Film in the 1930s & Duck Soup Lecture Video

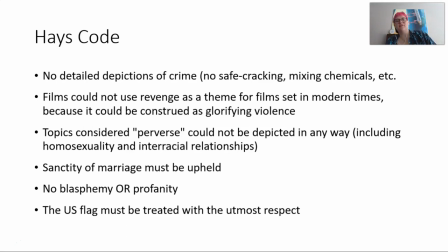You can't use revenge as a theme if the film is set in modern times, which is part of why biblical and historical epics were so popular at the time, is because they had fewer restrictions on them. Anything that was considered perverse could not be depicted in any way.
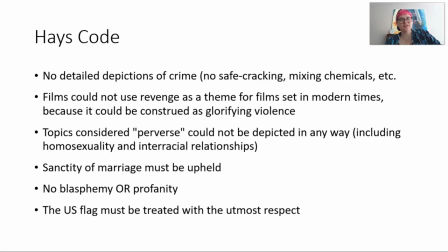So there's no specific haze code against homosexual relationships, but that just falls under the blanket code of sexual perversion, because this was back in the 1930s. And interracial relationships were also strictly prohibited.
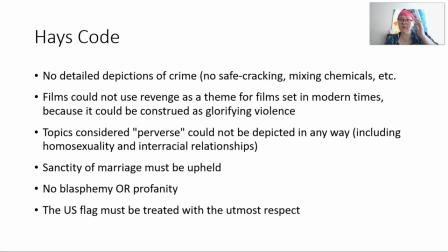And that is because at this point in time, interracial marriage was still illegal. The sanctity of marriage had to be upheld. So if you showed adultery, you couldn't make it look like appealing. The people who were cheating would have to be punished in some way by the end of the film or would have to
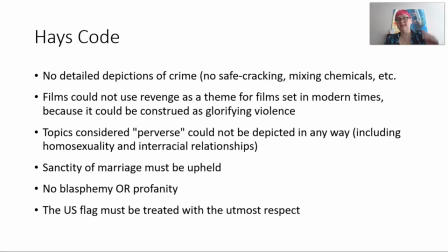reform and change their ways and be repentant. You couldn't swear, you couldn't blaspheme, and you had to respect the United States flag. So pretty harsh censorship rules that really limited filmmakers.
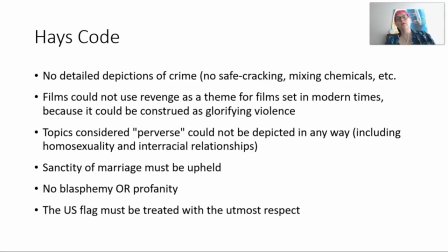But it's also really fun because a lot of filmmakers started trying to get around the production codes by using euphemism, by using cleverly placed props or sets and it they the Hays Code has
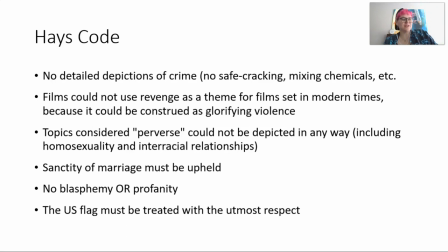really shaped a lot of our media even to today there's a reason that queer characters there's a trope called bury your gaze and there's a reason that queer characters are often killed off in media and that's because of the Hays Code if a character
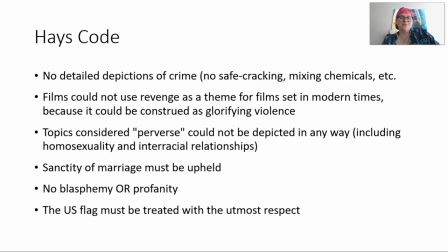was queer coded meaning they were written to be gay without be explicitly saying they were gay, they would have to be punished in some way, even if they weren't a villain, by the end of the film. So that's why a lot of them end up dying. So these tropes still influence our media today,
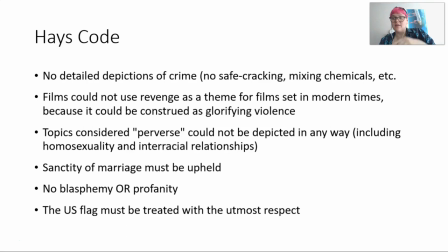and we're still trying to unlearn a lot of the filmmaking habits that we developed during the Hays Code.
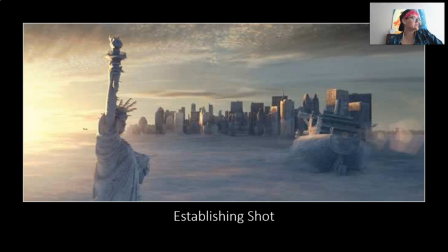Okay, so key term for you guys, we're going to start talking about some more shots, and we're going to start with an establishing shot. So establishing shots are just a shot that, just like it says, establishes a setting, a world of the context of what's happening in the movie.
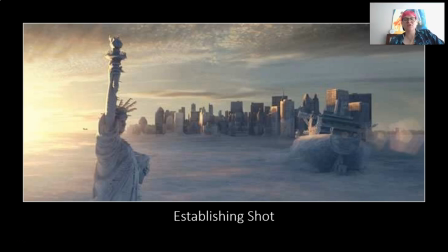So looking at this at this shot, I want you guys to tell me maybe what's going on in the context of this film. And I'll pause for a second so that you can converse.
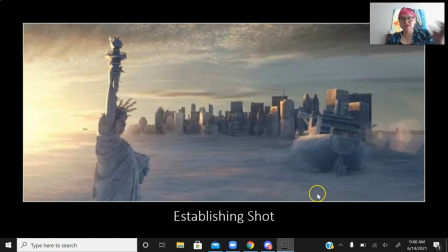okay hopefully you paused there and discussed uh what this what scenery world this shot is establishing here's
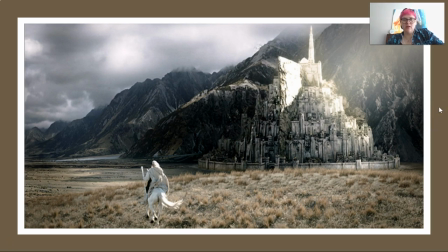another example of an establishing shot from lord of the rings um i believe this is from this is from two towers or return of the king i think it's from two towers um where we first see gondor so what what sort of tone is this shot trying to establish. Go ahead and talk for a second. Pause me.
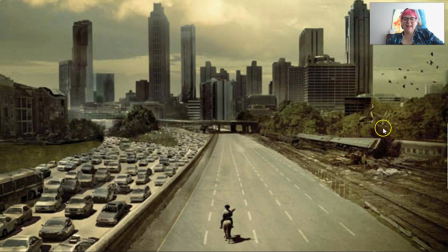Okay. And then this is a shot from the beginning of The Walking Dead. So what do you notice in this shot? What are they trying to establish about the world? What tone are they trying to establish? What are they trying to tell us about this character at the bottom? Go ahead and pause me for a second and talk about this establishing shot.
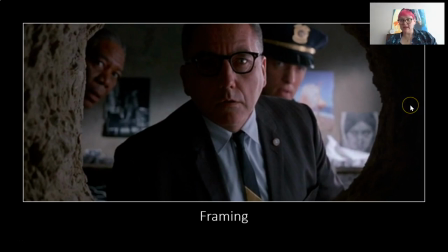Okay. I also want to talk today about framing. So this is another important key term, one that we will talk about a lot. Framing is when a director sets up a shot to emphasize a certain subject.
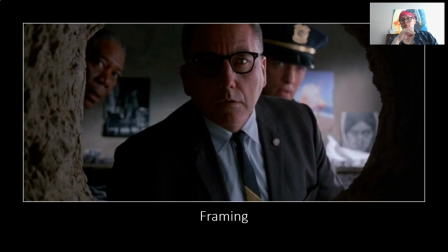So they want to call attention to one particular or a couple of particular people or an object or something. So here you can see they're using framing.